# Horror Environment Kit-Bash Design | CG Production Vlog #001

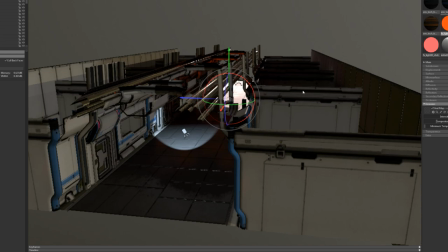But I needed to kind of come up with kind of the scene layout. So I took the script and I kind of worked out what's actually happening.
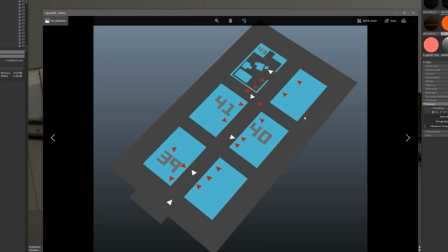And I just made a real basic kind of layout of all the things that are going to happen. and so I kind of needed this kind of a sort of
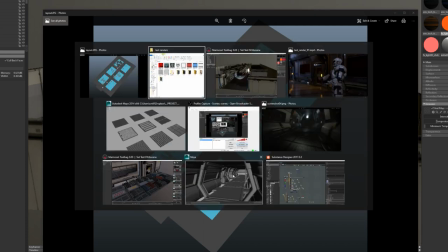layout and then I went back into Maya and I started to build the set that was a little bit more detailed a little
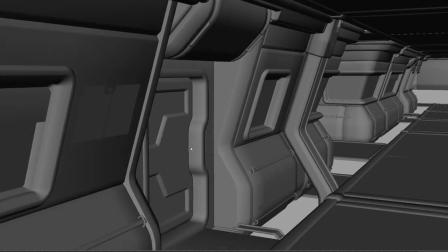bit more what I wanted like I really like the doors from before but I thought the windows were a little bit too big for a living quarters I think
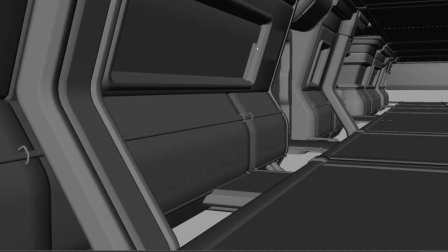they're a bit exposed so I think this kind of thing would work and like probably turn these into blinds or something so people can
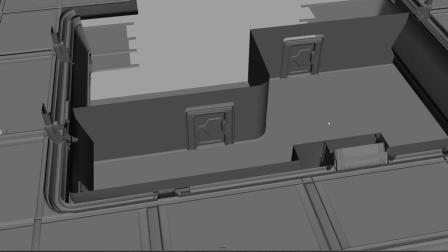shut these up and And then inside the rooms you've got, I don't know, maybe bathrooms or whatever can go in here.
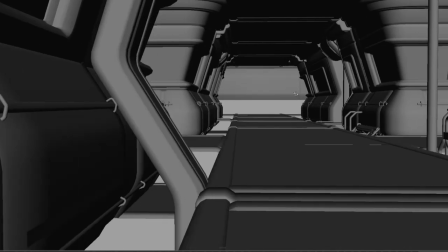But I'll figure that out as I go. But yeah, so I got this geometry working pretty decent and then I start to throw the textures on these pieces and we get closer to what you saw at the start here.
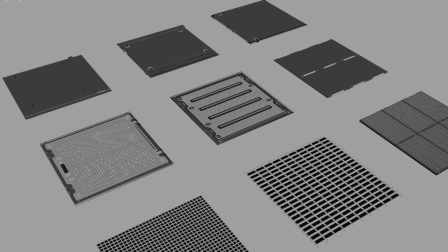So real basic textures like these ones that I was showing you earlier, like real basic stuff is still showing up as pretty good.
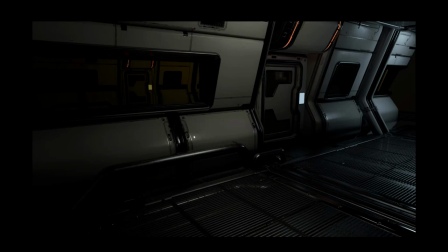So with a little bit more love, if I go back to that texture stage, I think I'm going to be pretty happy with the result.
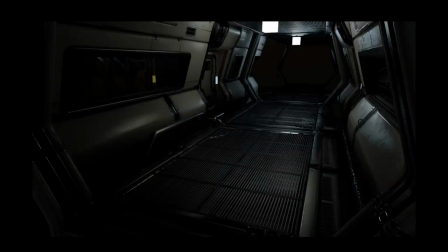Like I said, this is starting to look a little bit more like I want it to look. Get that grungy kind of Aliens feel to it, which is one of my favorite movies, so I really want to kind of pay homage to that.
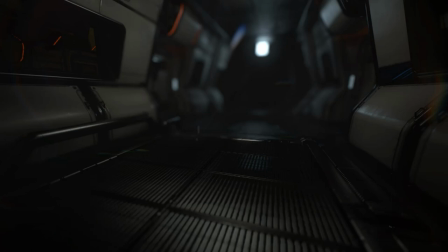And here we are with back to the image at the start there. so I just wanted to showcase where I'm at with this and hopefully this has been something that you've enjoyed watching because I'm hoping to post a video like this every week to update you is where I am on the project
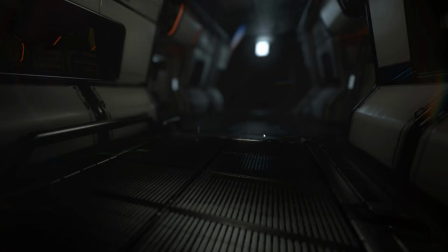yeah so subscribe if you want to see more of this stuff and also some more tutorials coming out soon too as well so yeah take care see ya